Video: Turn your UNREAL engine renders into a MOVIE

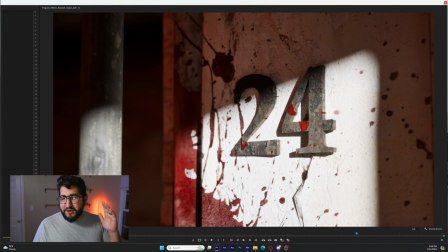Definitely not ketchup, definitely not Kool-Aid, but we get the idea, we've built intrigue, and then we cut. So why does any of this matter? Well, it is because there needs to be some level of storytelling when working on things like this. Because if it's just a collage of a lot of cool shots, then it's like, it's cool and all, but it's not engaging the audience. It's not telling them why they should care about this. And with this, because it's playing both at a film showcase, but it's also going out on YouTube, I'm trying to intrigue people more in what the project is. Like, I only have 45 seconds to do that, so I should probably be telling an intriguing story to set that up. I can already tell this is going to be a long video because I'm looking at my timer right now and I've been yapping. The other thing I did on this project, both in the interest of time, but also just to bring a little bit more life to it, is thinking about what simple VFX I could do.
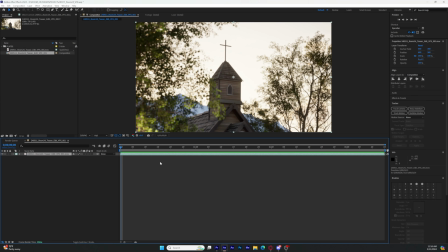So in this case, in a lot of the shots, I added either flares from the sun, or I added just a subtle little bit of snowfall to bring a little bit more life to it without,
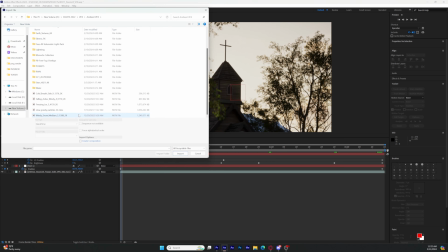doing something that was overly complicated, like animating another character or a horse or something like that.
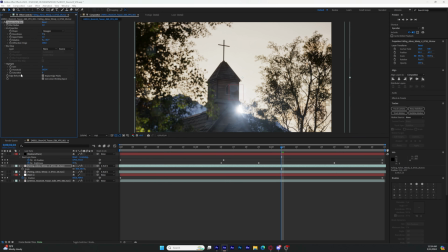Just adding a little bit of snowfall just made it that much more lively. And in that same vein of making things feel alive, you want to be using sound design to your advantage. It was putting a sound design bed in there that just built texture, that made the world feel a little bit more alive. For stuff like this, it's all about building it out artificially, same way that you did building your CG scene, so you can really focus on making really high quality sound. So real quick, I am going to have you watch this version of it with no music, just sound design, and you can kind of hear what's going on to build those different things. It's mostly just background noise. So let's take a quick listen.
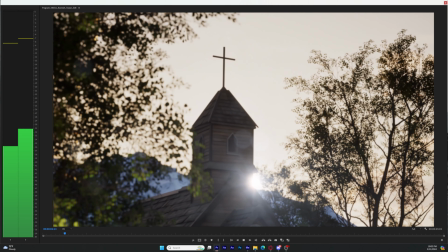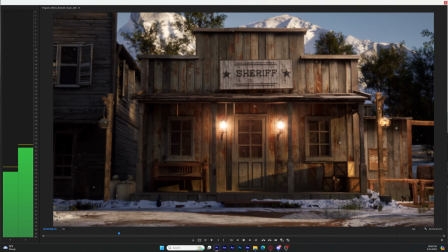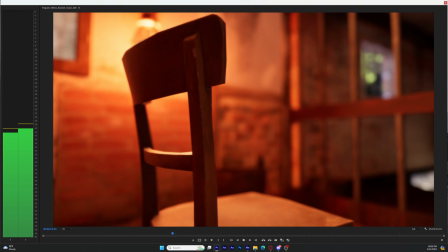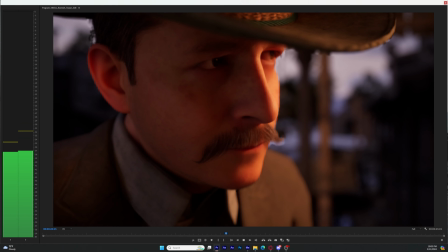So there you have it. It's super duper subtle. The music does take over most of the audio experience when watching it, but just adding that in there just builds that little bit of texture that makes every shot feel a little bit more alive. Like I had mentioned earlier, I rendered most of this at 720p, which means it's pretty low res, but I want to be able to upload this in 4K.
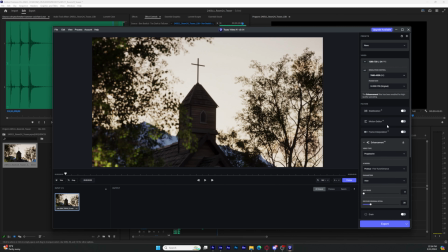So what I did was I exported the whole trailer and I ran it through Topaz Labs Video AI,
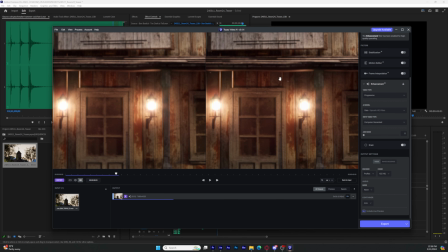which took it and enhanced it from 720 all the way up to 8K.
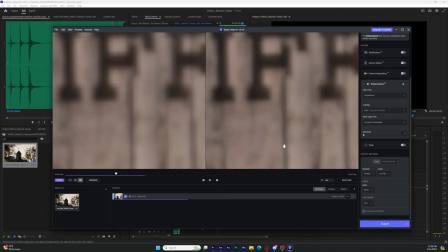Now what's fantastic about using this for renders is they actually have settings set up for computer generated renders so that you just really plug it in and it's just looking for the edges to refine those and upscale it to a truly 8K image. And I can also get all of the shots back in ProRes format, which is fantastic for color grading, which is what comes next, because you got your renders out of Unreal and sure they look good, but they could look a little bit better, and you do that with color grading.
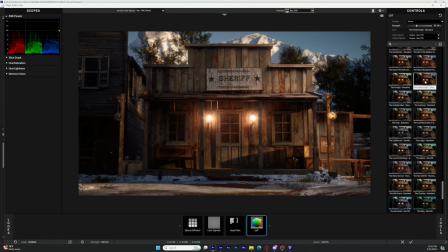Now for my color grade, I am using tools from Red Giant, specifically Magic Bullet Looks, but if you don't have access to that plugin,
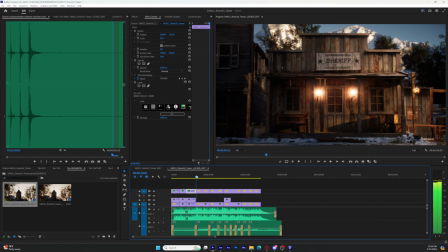fear not, there is a free version of DaVinci Resolve that does a fantastic job and gets a lot of the same effects that I'm doing here with Looks.
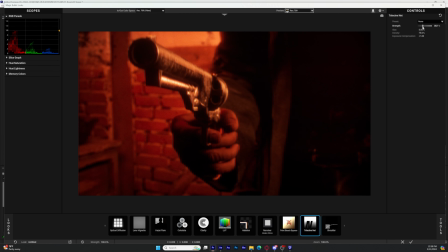But really what you're going for in here is to add effects like optical glow, halation, grain,
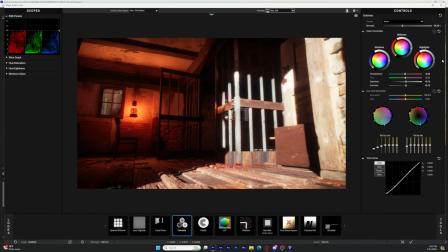stuff like this really takes the image and almost dirties it up in such a way that it makes it feel less CG.